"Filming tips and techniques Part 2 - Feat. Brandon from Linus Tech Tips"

If you can pull focus while you're trying to do this movement, it'd become an amazing shot and obviously takes practice. Most likely will take you a couple of tries to get it perfect, but at least now you have sort of the arsenal of things to do in the back of your mind when you do your B-roll.
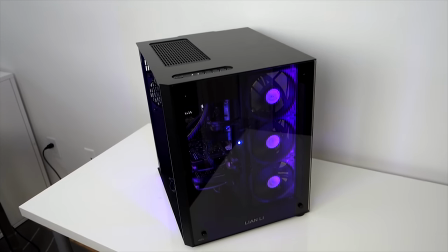4:20 So right now I'm working with this Lianni PC08 cube case and it's one of the most beautiful enclosures that I've ever reviewed.
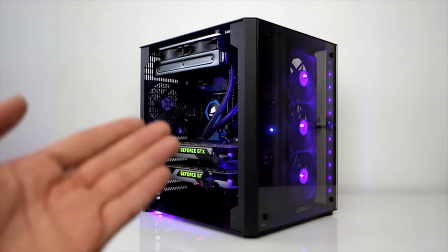4:28 One of the interesting parts about filming something like this, aside from it looking super sweet and, you know, I get the very awesome machine set up in there.
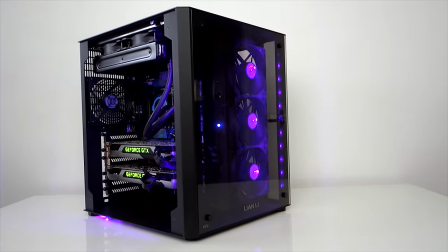4:36 But you can notice the glass panels and you can notice they are reflective.
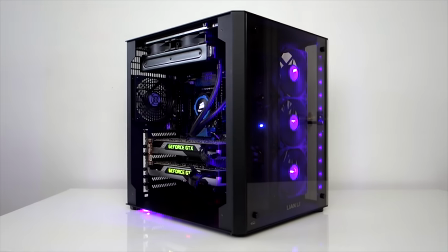4:40 So you can play around with lighting in your environment, not just soft boxes that are lighting up sort of the ambient, you know, white around the case.
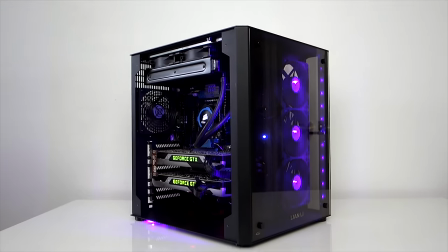4:49 But notice what happens when I turn my bathroom light on. So the light's coming from over there.
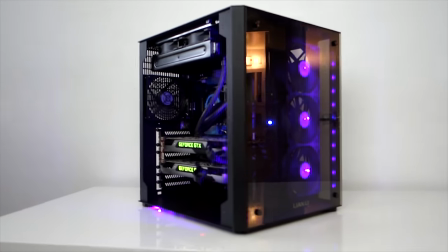4:55 And check out what happens with the case. The case glass panels are reflective, obviously.
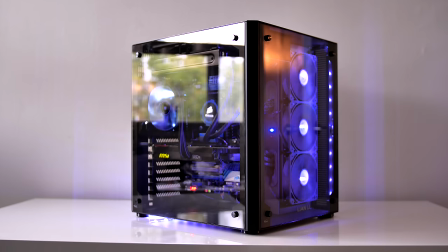4:59 So we have this very nice orange element throughout the glass panel.
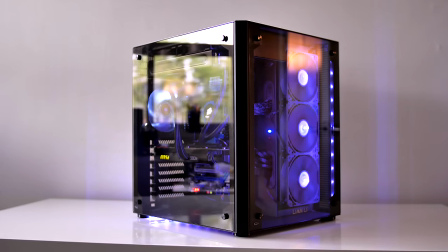5:04 Now, it could be added and it could be removed based on angle of the camera, right?
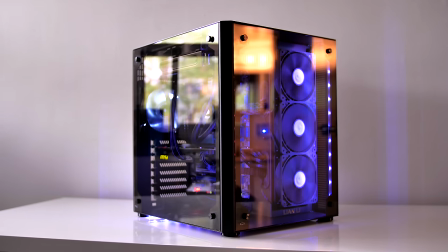5:09 And I can also turn that off or close that door or something to make the shot a little bit more interesting. is this looks awesome to reveal the lighting on the case to
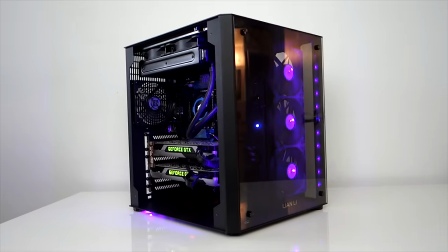5:17 reveal the different options for what is available but as you can see in this shot it looks absolutely magnificent to
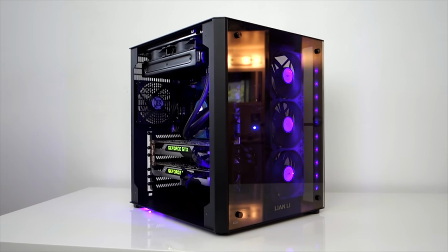5:25 showcase the beauty of the glass hide panels so try to use the environment that you're in to you know give your
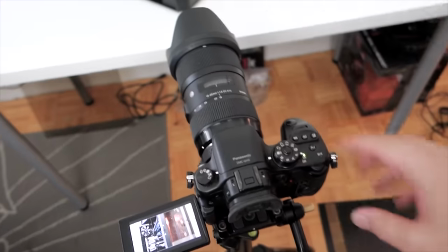5:33 subject a bit extra character one of the most interesting and oldest techniques in the book
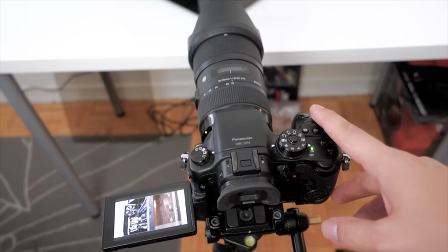5:38 on how to create a very interesting shot based on movement is reverse.
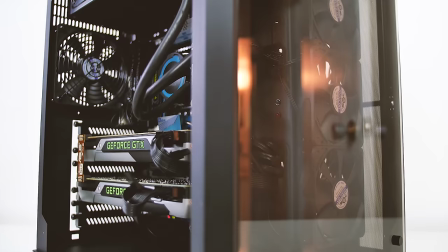5:44 So right now I can achieve a very smooth slide coming down with the tripod as I just showed you.
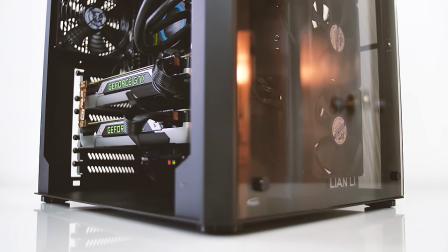5:51 So take a look at it now. And it looks like a great shot, right?
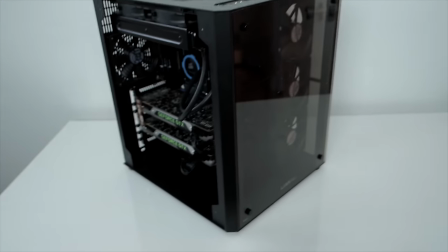5:56 We're coming down, we're revealing some of the hardware. But what if we reverse that?
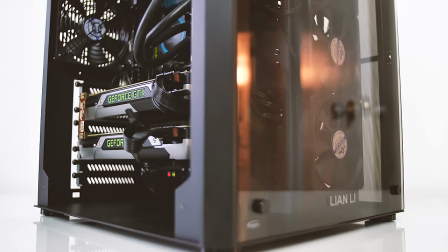6:02 So this is a very cool technique because it allows you to capture the shots that you would otherwise need better tools for. In my example, I can only do a smooth glide down, I can only do the same going up. Reversing the shot of people moving is really cool to see people walking back in reverse and can be applied to anything. So it's a very simple method to create different shots and also if you're trying to, if you're recycling some of the footage that you already used inside your video, it's a good way to reverse the shot so it doesn't look identical throughout the entire scene. One of the easiest ways to show color is, well obviously aside from just focusing on certain lighting LEDs and whatever,
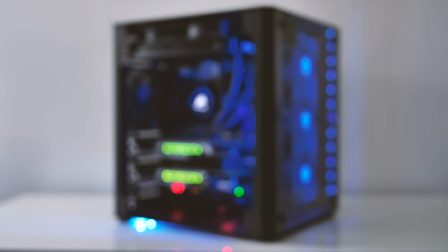6:44 but what if you go out of focus? Going out of focus creates this really cool blurry bokeh that reveals
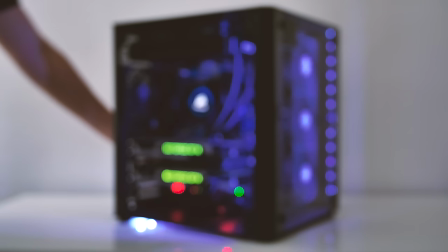6:52 color very well and there is definitely no mistaking on what color you're seeing. So in this review I actually just pulled the camera lens out of focus so that I'm comfortable with the bokeh ball so they're not too big and they're not too out of too blurry and change the color of this case so that you the viewers can notice that the color change is actually happening without me having to actually focus on those lights.
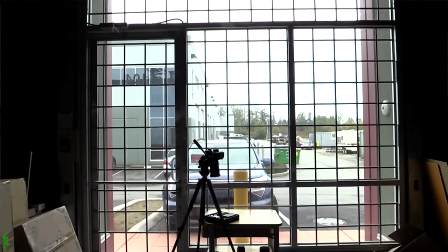7:19 Tip number one window light if you do not have access to lights or you are short on setup time find the largest window available to you
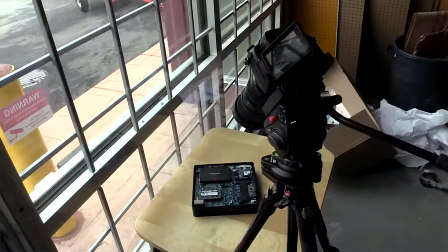7:25 and use it as your key light windows are a great way to get a very pleasing natural look Like in this shot here your shadows can fall
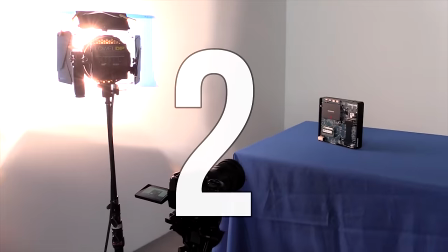7:32 off softly for a very pleasing image, and it's free Tip number two bouncing light for product b-roll I generally do not like direct hard
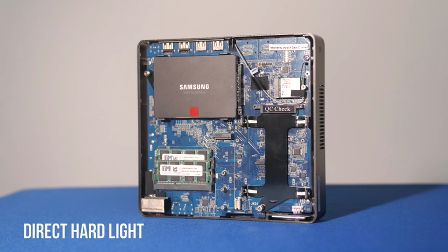7:39 light just because it feels a bit too unnatural and harsh So instead you can bounce light this makes your light softer and gives it a much more gradual
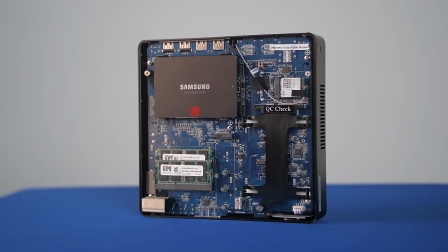7:47 shadow like in this shot here This leads me into tip number three adding color while this shot is better than it was before it could still use another layer for that blank white wall.
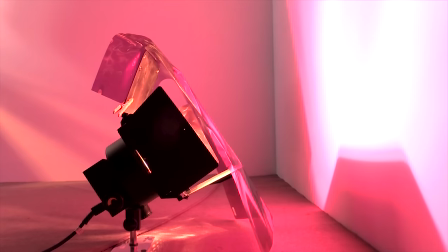7:56 So I've added a light directly on the ground with a purple gel. Now you don't have to use this kind of light or even this kind of gel.
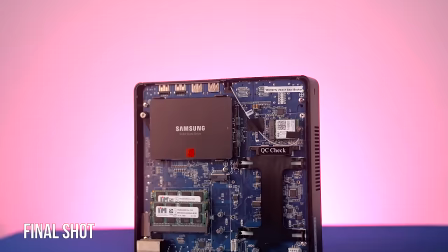8:02 Your local hardware store will likely sell colored bulbs to allow you to achieve a similar effect on the cheap.
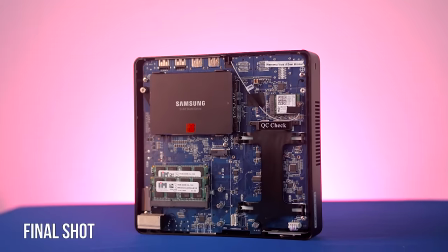8:08 Just pick up a couple work lights and some colored bulbs and you're good to go.